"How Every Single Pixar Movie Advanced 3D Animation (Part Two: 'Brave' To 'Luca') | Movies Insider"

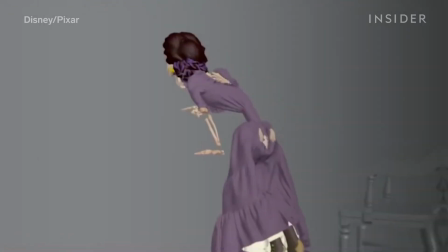[0:00]
For this scene in Coco, Pixar's computer kept getting Mama Imelda's skirt caught between her skeleton joints.
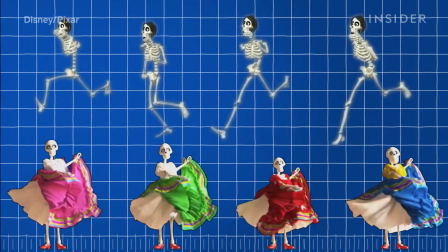[0:07]
So Pixar developed a whole new simulation system and digitally wrapped every joint with a layer of invisible fabric.
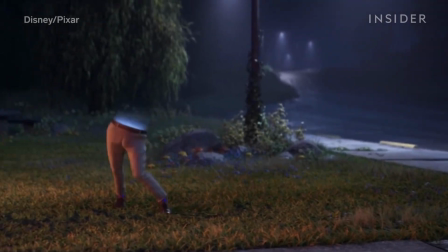[0:14]
Every single Pixar movie has pushed the boundaries of 3D animation with detailed work like this,
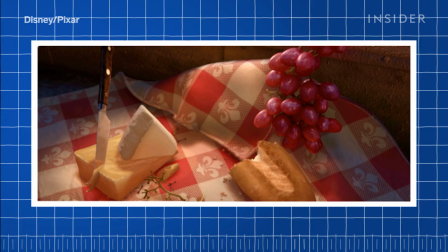[0:20]
from lighting food with two light sources to simulating realistic fur.
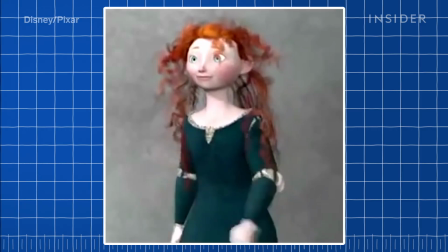[0:24]
Let's pick up where we left off in part one, with Merida's realistic-looking locks in brave.
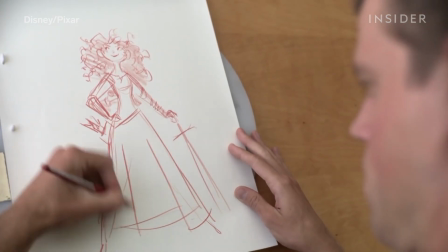[0:32]
Merida had a lot of hair. If you unwound a strand of it, it would measure four feet in length.
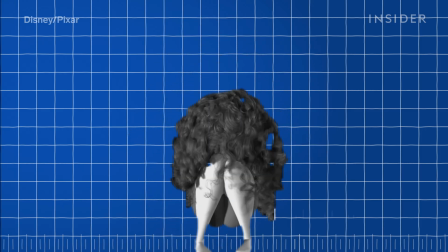[0:38]
But the simulation tech hadn't yet tackled the unique physics of curly hair, where each curl has a spring-like structure,
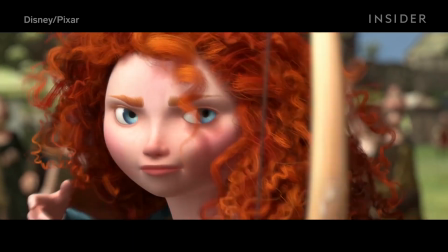[0:45]
but the overall movement of the hair is light and soft in a way that seems to defy gravity.
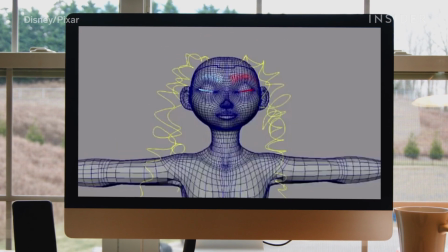[0:51]
Pixar's first step was to build Merida's hair in layers, each with a different tightness of curl to get that natural-looking variation.
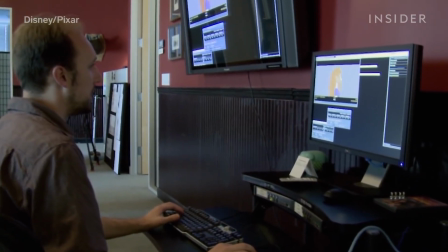[0:59]
The team then spent three years developing a special simulator called TAS that'd
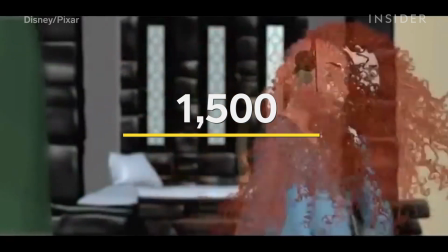[1:04]
be powerful enough to handle the 1,500 hand-placed curls on Merida's head.
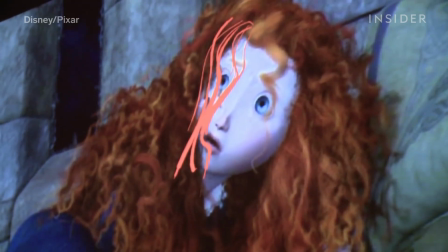[1:09]
TAS accounted for all the interactions between different strands, while making sure that every curl held its shape.
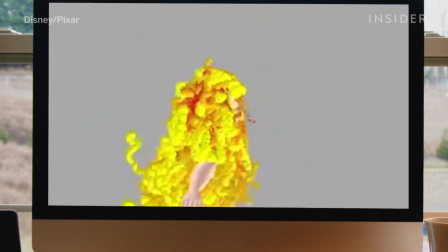[1:14]
The system also changed the effect of gravity on Merida's hair, using a gravity coefficient closer to the one on the moon than the one on Earth.
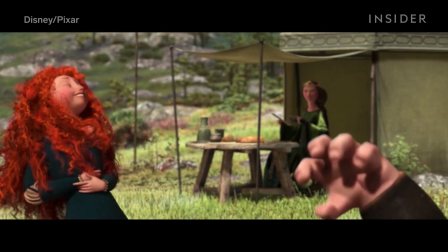[1:22]
With a lower gravity, the hair could keep its mass, but flow and bounce in a natural way.
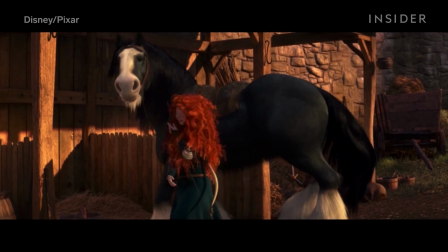[1:27]
To give the hair its softness,
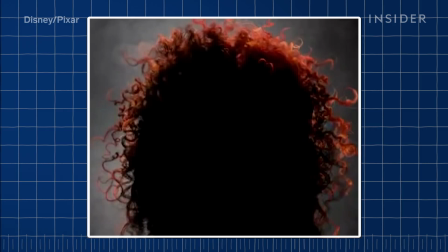[1:29]
the lighting team used a mix of subsurface scattering and colored shadows to imitate the complex way curly hair scatters and transmits light.
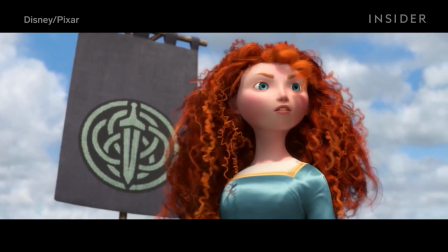[1:38]
It took two months just to nail the hair in this scene, when Merida pulls back her hood to reveal the full volume of curls.
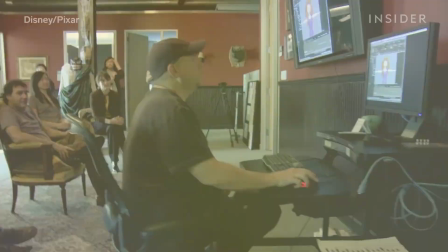[1:45]
But that work set the stage for Pixar to represent all hair textures on screen in the future.
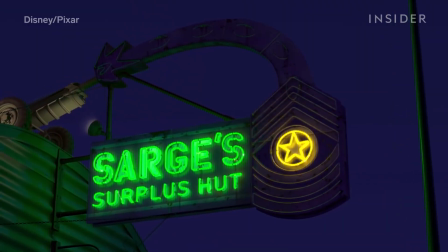[1:53]
In Cars, Pixar used ray tracing in small doses to create reflections and shadows in dynamic scenes with lots of shiny vehicles.
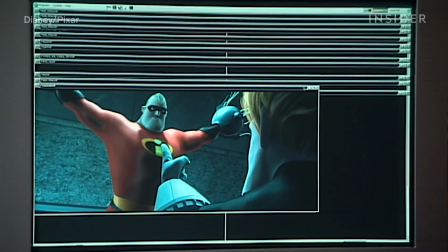[2:01]
But for the vast majority of shots, Pixar's artists still built reflections and mapped out shadows by hand.
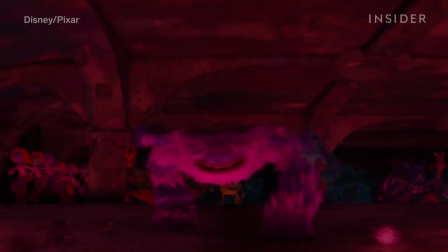[2:07]
That changed with Monsters University.
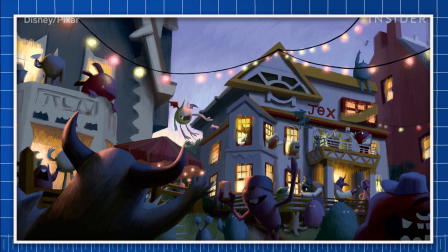[2:10]
The lighting team wanted more time to focus on the artistic rather than the engineering side of lighting, like creating new scare lights for scary monster scenes.
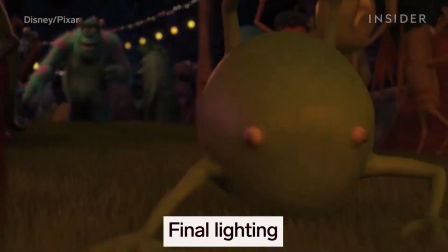[2:18]
To streamline the process, the goal was to ray-trace pretty much everything. All the shadows and light refractions, even the reflections in a character's eye.
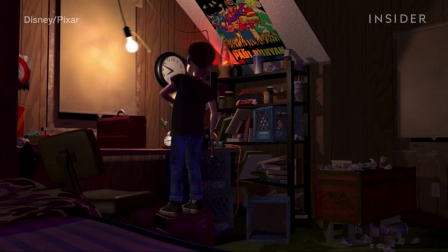[2:27]
This required an overhaul of the lighting system the studio had used since the first Toy Story.
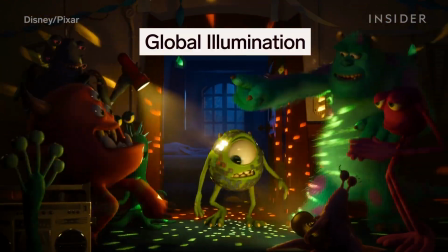[2:32]
Pixar built a new system called Global Illumination that modeled the natural distribution of light in a scene, all based on real-world physics.
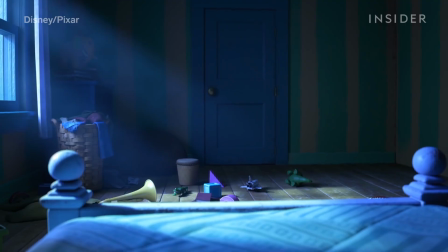[2:40]
Now every time an artist placed a light source in a shot,
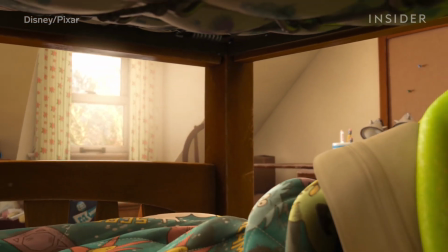[2:43]
the computer would know how that light would travel and interact with other elements. and it would simulate the resulting bright spots, shadows,
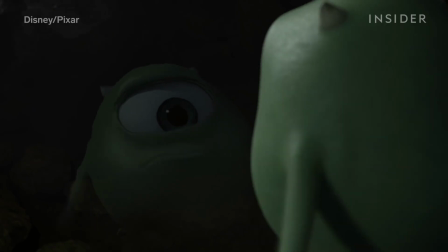[2:49]
and reflections. Global illumination became the default lighting system for every Pixar movie, making Pixar's light more closely resemble the kind we see in real life.
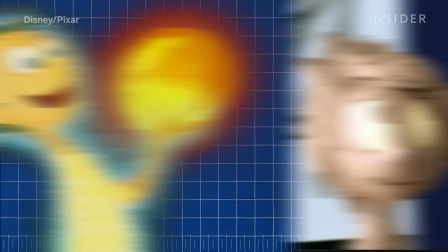[2:58]
But this model didn't account for more fantastical scenarios, like we'd see in Inside Out.
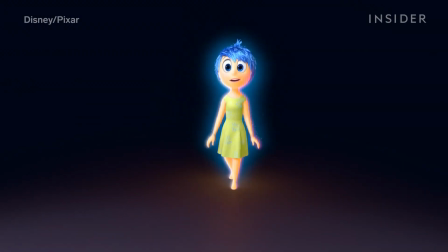[3:06]
Joy, the main character of Inside Out, is supposed to resemble a star. She's made up of glowing particles that radiate off her skin.
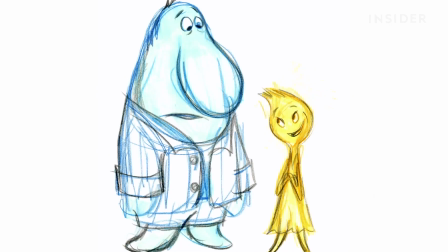[3:13]
This character had to shed warm, yellow-blue light wherever she appeared in a scene.
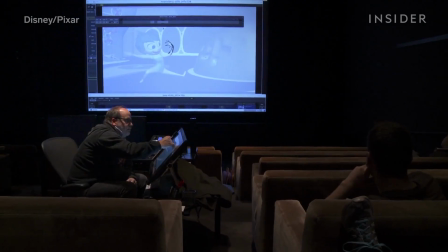[3:18]
And the light had to track with her bouncy movement, which wasn't easy since she's literally a ball of energy.
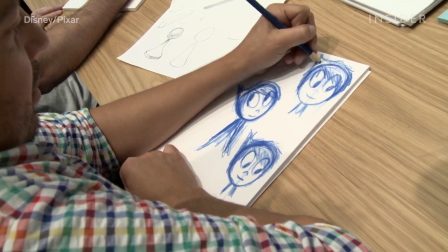[3:24]
So Pixar's Render Man team came up with an effect they call geometric area lights, or geolight.
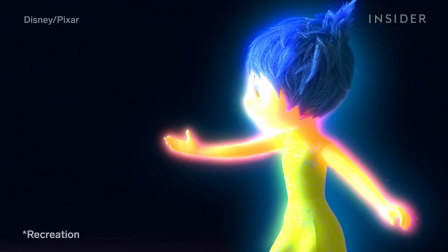[3:30]
This tool allowed lighting artists to select a character model and turn it into a mobile light source.
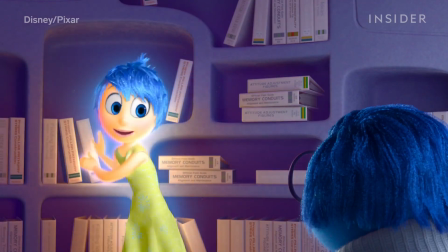[3:35]
That way, Joy's light could travel with her. If she walks up to a prop, she projects her glow on it.
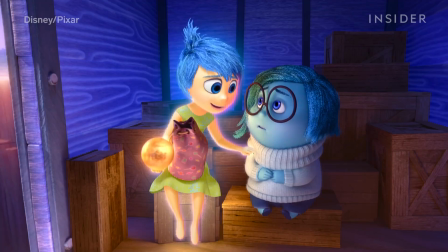[3:40]
And she cast light onto other characters, too, like this pivotal scene with sadness. Her light was also accurate to her body structure.
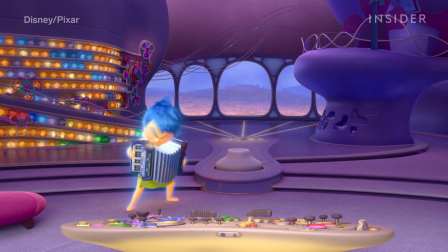[3:47]
For example, when she picks something up, we see the light emanate through her fingers.
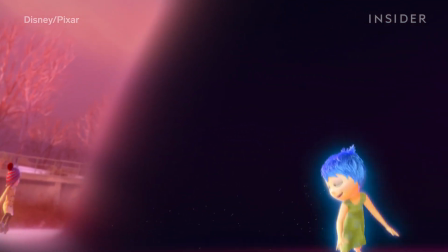[3:51]
This made the outward glow look more believable, taking Pixar's lighting system yet another step forward.
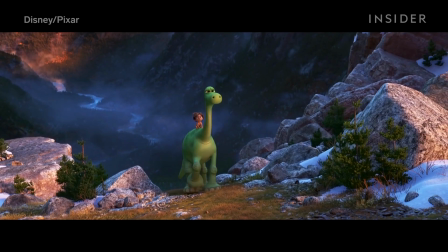[3:59]
Nature plays a bigger role in the good dinosaur than in any other Pixar film, so the filmmakers really needed to nail the landscape of the American Northwest.